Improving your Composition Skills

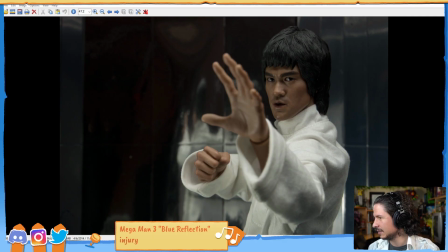I know I have a whole bunch of them, but I don't know if I have them like on hand right here.
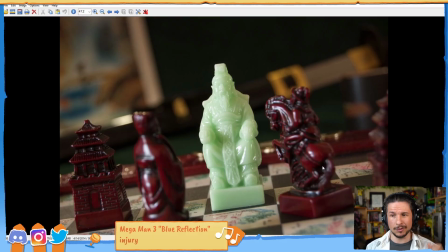But this was another one where like I have this kind of old chess set, and how can we make this feel dynamic? Well, we used a Dutch angle. I say we because it was Cameron and I that were both doing it.
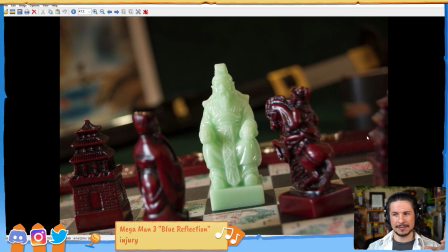We used a Dutch angle to try and give this feeling that the king is surrounded. We pushed the lines of the composition, so like all the other pieces, instead of being straight, they're angled towards the king, so it draws our focus in there. The lines of the background draws us in.
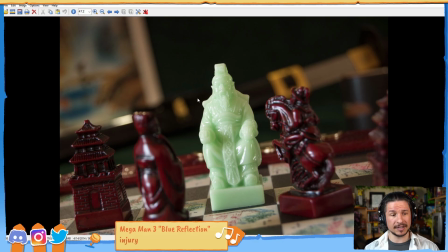Now, I'm not saying this is perfect, but that was kind of the thought process, is trying to come up with ideas of how to tell a story versus just chess pieces.
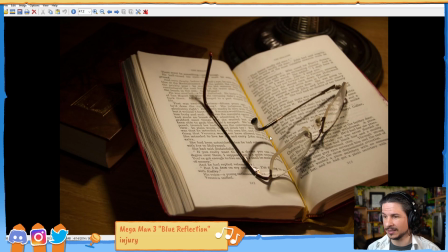What else did we have here? I always like this one. Like, we just grabbed a book. What book is this? I forget which one it was. Oh yeah, this is an old book that my grandmother used to have.
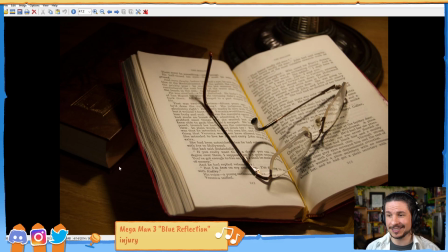And we just laid it out and tried to tell kind of a story with the book. Someone was reading midway and they put their glasses down. And it's not perfect.
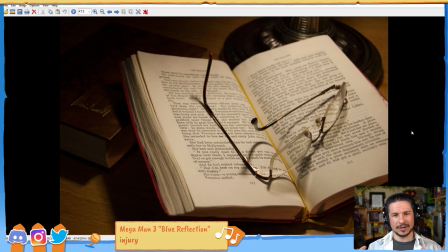One arm of the glass is bent, the other's straight. Trying to create this feel in the images. It's amazing how much this practice will help. And it's quick. You can do this anywhere.
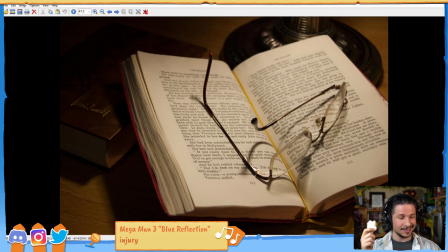Like literally, I've got, for example, this little cute toy that I was, of course, not going to focus. There we go. This little toy here. I could take this, put it down on my desk, start taking pictures. How can I make this look interesting? Now, I would try with my camera on my phone, except the lens is cracked. So I can't take pictures with this. But I would take the camera that I'm using here, like the camera I'm streaming with is actually my film camera. And I would take photos. Just put it on my desk, see if I can make a cool composition, tell a story with it. Maybe I've got this Donkey Kong figure here as well. I'd put that next to it. Okay, now there's two of them. How can I tell a story? Do I want it to feel like I'm playing with toys? Haha. Do I want to make it feel like this one's imposing, standing over the other one? Or maybe frame it in a way that it makes this one feel like they're on even footing, so they're kind of friends? Do I put a Dutch angle so it makes it feel like one's fighting the other? They're just toys, and they're in stiff poses. There's no articulation here. But you can make that feeling happen, just like those chess pieces. There's no articulation here. They're literally just blocks of soapstone. But you can try to push a feel by the angle and the composition. So that would be, or even this one. I always like this one. So yeah, do that. That is huge. And then from there, you can start doing that in animation when you're posing out a character. You'll know what angles will make a difference.